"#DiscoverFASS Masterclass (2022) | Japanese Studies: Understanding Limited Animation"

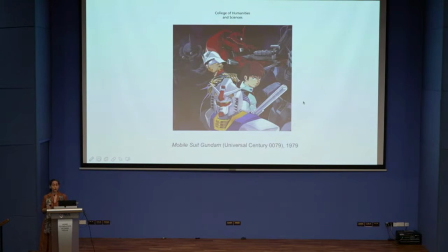[22:44]
And they were essentially 30-minute commercials for toys.
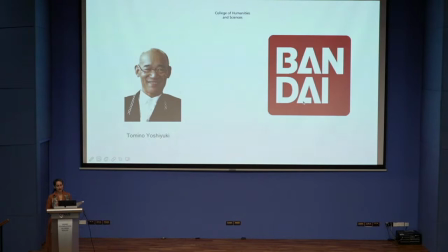[22:50]
And that was the case here with Tomino Yoshiyuki.
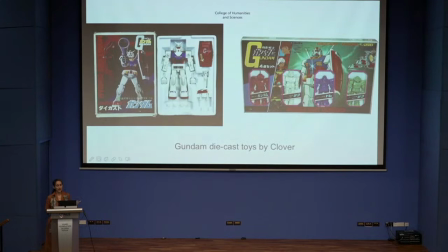[22:55]
He was approached by the Toymaker Clover with these toys that were already ready-made and meant to be played with by very young children. But Tomino wanted to tell a much more sophisticated, nuanced story, and it didn't really hit with the kids.
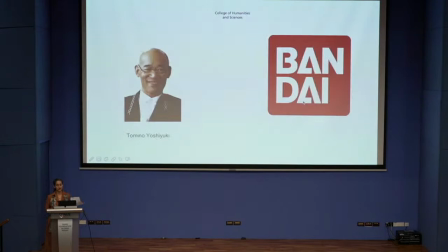[23:16]
And so Clover canceled the series because it wasn't doing well. But luckily for Tomino, it got picked up by Bandai instead, and Bandai really let him go crazy with his more sophisticated, more nuanced, in-depth storyline. Sorry, I skipped over some of these.
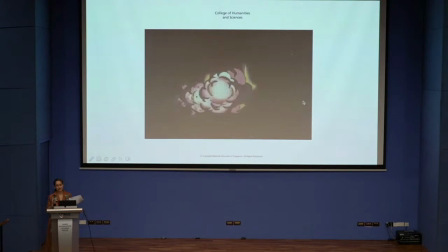[23:40]
He also uses all of these super-flat techniques. So in all of the limited animation techniques, this is battle in outer space, but they're using a lot of abstract strobing flashing lights to create visual interest. And this becomes a very exciting battle scene,
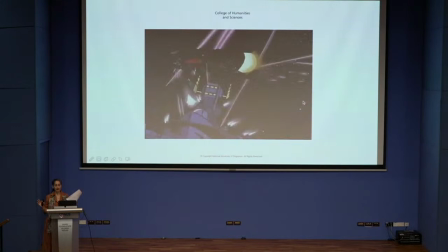[23:59]
even though it is relatively easy to animate because it's all these abstract shapes and flashing lights. And this moment here is the emotional
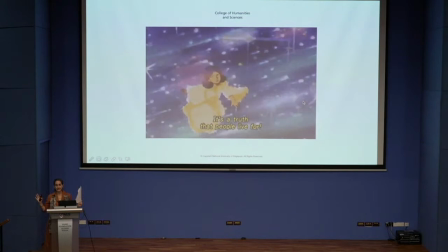[24:13]
climax of the series as the two main characters confront each other,
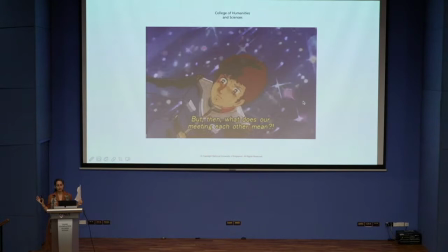[24:17]
and they have a kind of psychic meeting, and that's represented abstractly with all of these flashing lights behind them. In the real story, they are inside their giant robots. But this kind of abstract,
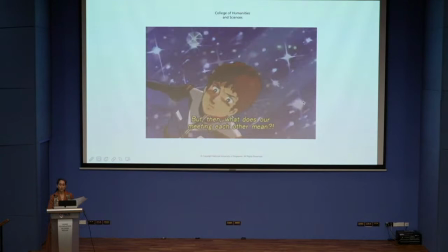[24:34]
diagonal movement, repeated motion in the background is what I am talking about with the super flat limited animation style,
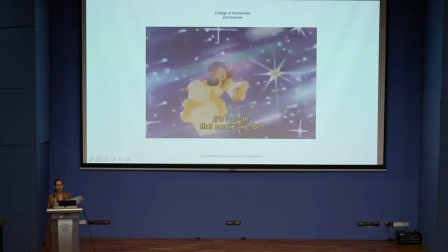[24:42]
the way that the animators in Japan very cleverly and skillfully exploited the limited
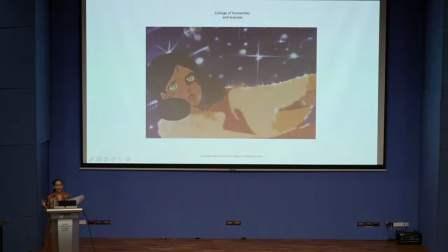[24:49]
animation techniques at their disposal in order to create something really creative and emotionally engaging. Okay, so Tomino got the go-ahead from Bandai to continue with his stories for older
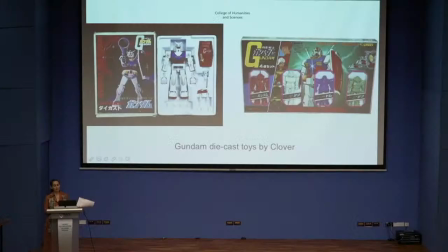[25:04]
teens and the other thing that Bandai did was instead of marketing to young children,
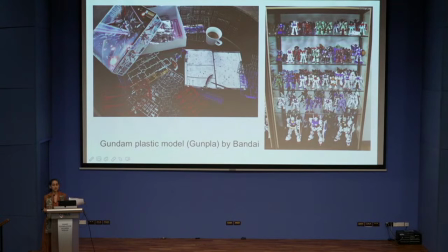[25:10]
they marketed their products to older teens and adults and And instead of ready-made toys, they created what was called the Gundam Plastic Model, which was shortened to Gunpla in Japanese. And so it's this model kit that you put together. So clearly this is not for children, and you're going to need that cup of coffee if you're going to put that whole thing together.
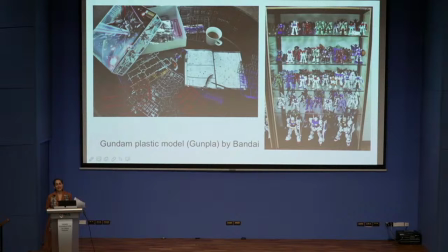[25:30]
But also these are not toys. They're not meant to be played with. They're meant to be collected. And they had tremendous success with this. And Clover went out of business in 1983, and now Bandai is Japan's biggest toy maker. and the Gundam franchise is still going strong today. This was also the beginning of the otaku fan culture in Japan. The viewers of this story got very, very emotionally invested in it and also very interested in the animation.
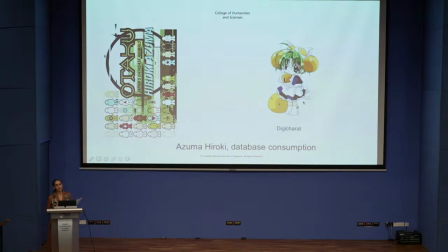[26:06]
This is, I'll very briefly mention, another theoretical tool that we use to talk about anime is from this book, Otaku by Azuma Hiroki, which has been translated into English, and he talks about something that he calls database consumption. So he says that there was a big shift in otaku culture between Gundam
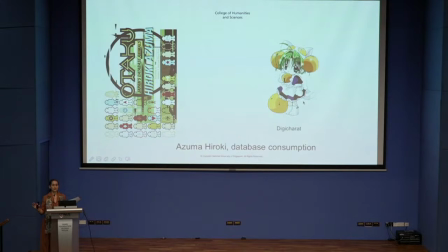[26:25]
in the 1980s and a later series that came out in the 1990s and later, and he says the fans of Gundam were primarily interested in the storyline and the emotional arc of the characters. But for fans after that, what they were really interested in is something that he calls the Moe Kiara database, the details of character design.